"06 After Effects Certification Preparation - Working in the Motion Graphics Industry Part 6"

If you throw a ball in the air, it's just going to go up and down in an arc, and that's what they're talking about here.
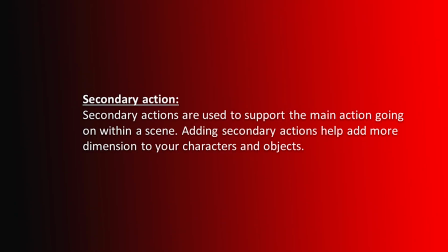4:33 Secondary action. Secondary actions are used to support the main action going on with a scene. Adding secondary actions help add more dimension to your characters and objects.
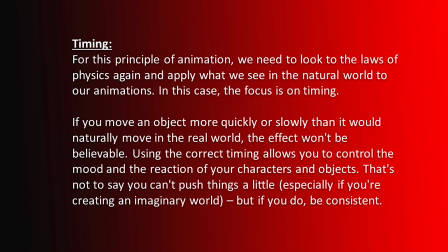4:49 Timing. For this principle of animation, we need to look at the laws of physics again. If you move an object more quickly or slowly than it would naturally move in the real world, the effect would not be believable. Unless, of course, you're using exaggeration, which we're going to talk about a little bit later, but that's another technique, right?
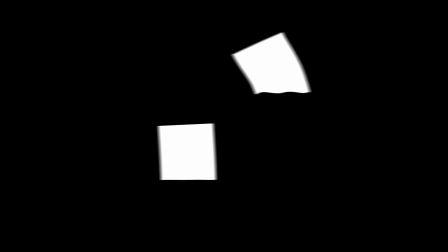5:06 So just make sure that things are timed in a natural fashion so that they are more believable.
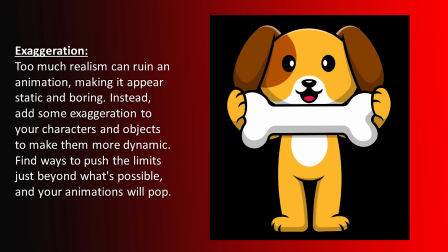5:17 Exaggeration. Too much realism can ruin an animation. In other words, if it's too realistic, yeah, it's not going to work.
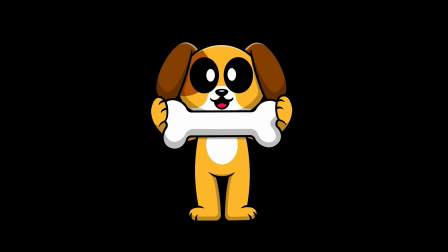5:24 Well, if you exaggerate some things, then you bring things like comic relief, and
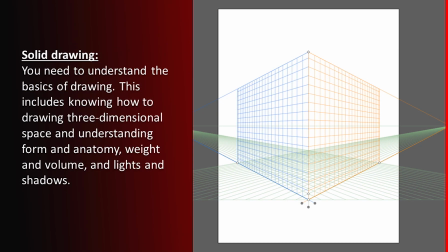5:31 it actually delivers the message quite well. Solid drawing. You need to understand the basics of drawing, perspective, and this includes how to draw three-dimensional space and understanding form and anatomy. That's why a lot of artists take classes in anatomy, so that they know how the human muscles move naturally, how to draw them, etc., etc.
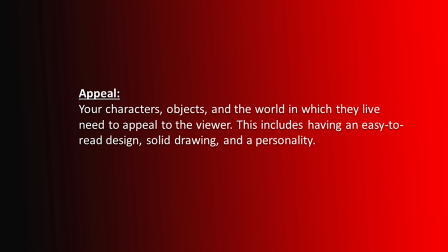5:56 Appeal. Your characters, objects, and the world in which they live need to appeal to the viewer. In other words, if they're boring, ugly, or whatever, then people are not going to want to watch them. So if they're cute or funny or whatever, then you increase their appeal. And this brings us to the end of this video. Thank you for watching, and see you on the next one.